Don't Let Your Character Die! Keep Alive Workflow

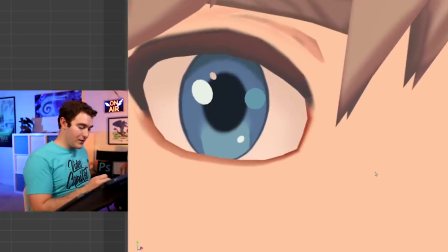It's really subtle You would probably never need to do this unless you were really close up, but I actually decided to have when he blinks
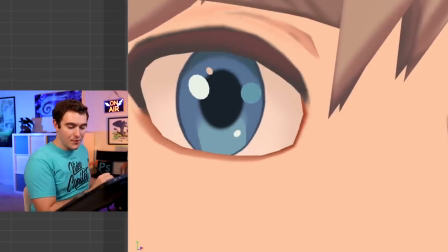The size of his pupil if you look at the size of his pupil Hopefully you can tell
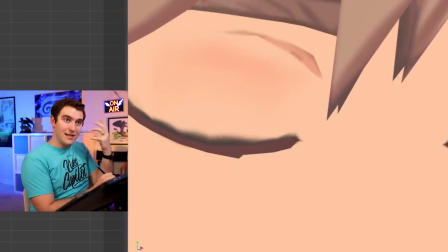he closes his eyes his pupils dilate they get bigger because there's less light when he closes his eyes and he opens and the pupils shrink again
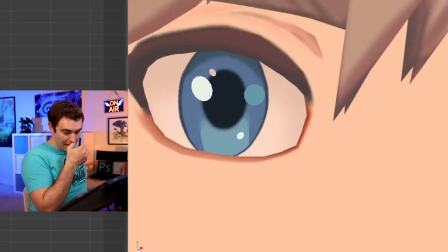they actually do a slight overshoot as well they go small and big it's a very small and subtle detail that may not have been necessary but I felt really good about adding it and it was just something that I added in that polish process that I was like oh yeah this
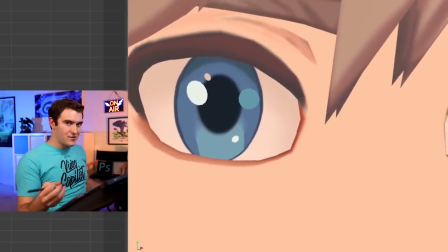is good no one's gonna notice this especially at the distance that the shot's supposed to be viewed from but I thought it would add to
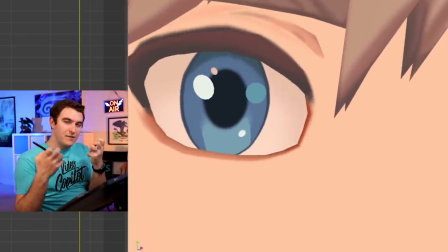that feeling of the character just feels real for some reason.
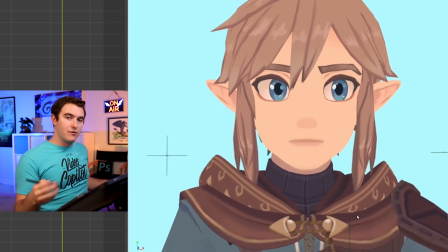So really think about all these different things whenever you get a chance to add to your work and to make this character feel that even though he's not doing much, he's very much still alive. So I hope that was helpful. And if you have more questions, again, drop them in the comments below or jump over on Discord. I'm in Discord a lot more than I'm in the comments. So if you want to have a conversation with me, with other artists, Discord's a great place to be. Or three days a week over on Twitch, I'm doing this kind of stuff live. I do a ton of this type of like short animation stuff over on Twitch. Links below for everything, or if you want me to get in really deep with your shot and help you kind of work through some stuff, that's what the Patreon tutoring is for. But hopefully this video helped to overcome something that I struggle with a lot as a student, which was how do you have a character do something while doing nothing and not just die on screen. There's lots of other stuff I could talk about, moving holds, other options besides just breathing and this type of an idol. We'll get to that in the future. But for now, thanks so much for watching this video. Leave it a thumbs up if it was helpful, share it with someone who could use it, subscribe and turn on that notification bell in case you haven't already and I will see you in the next video.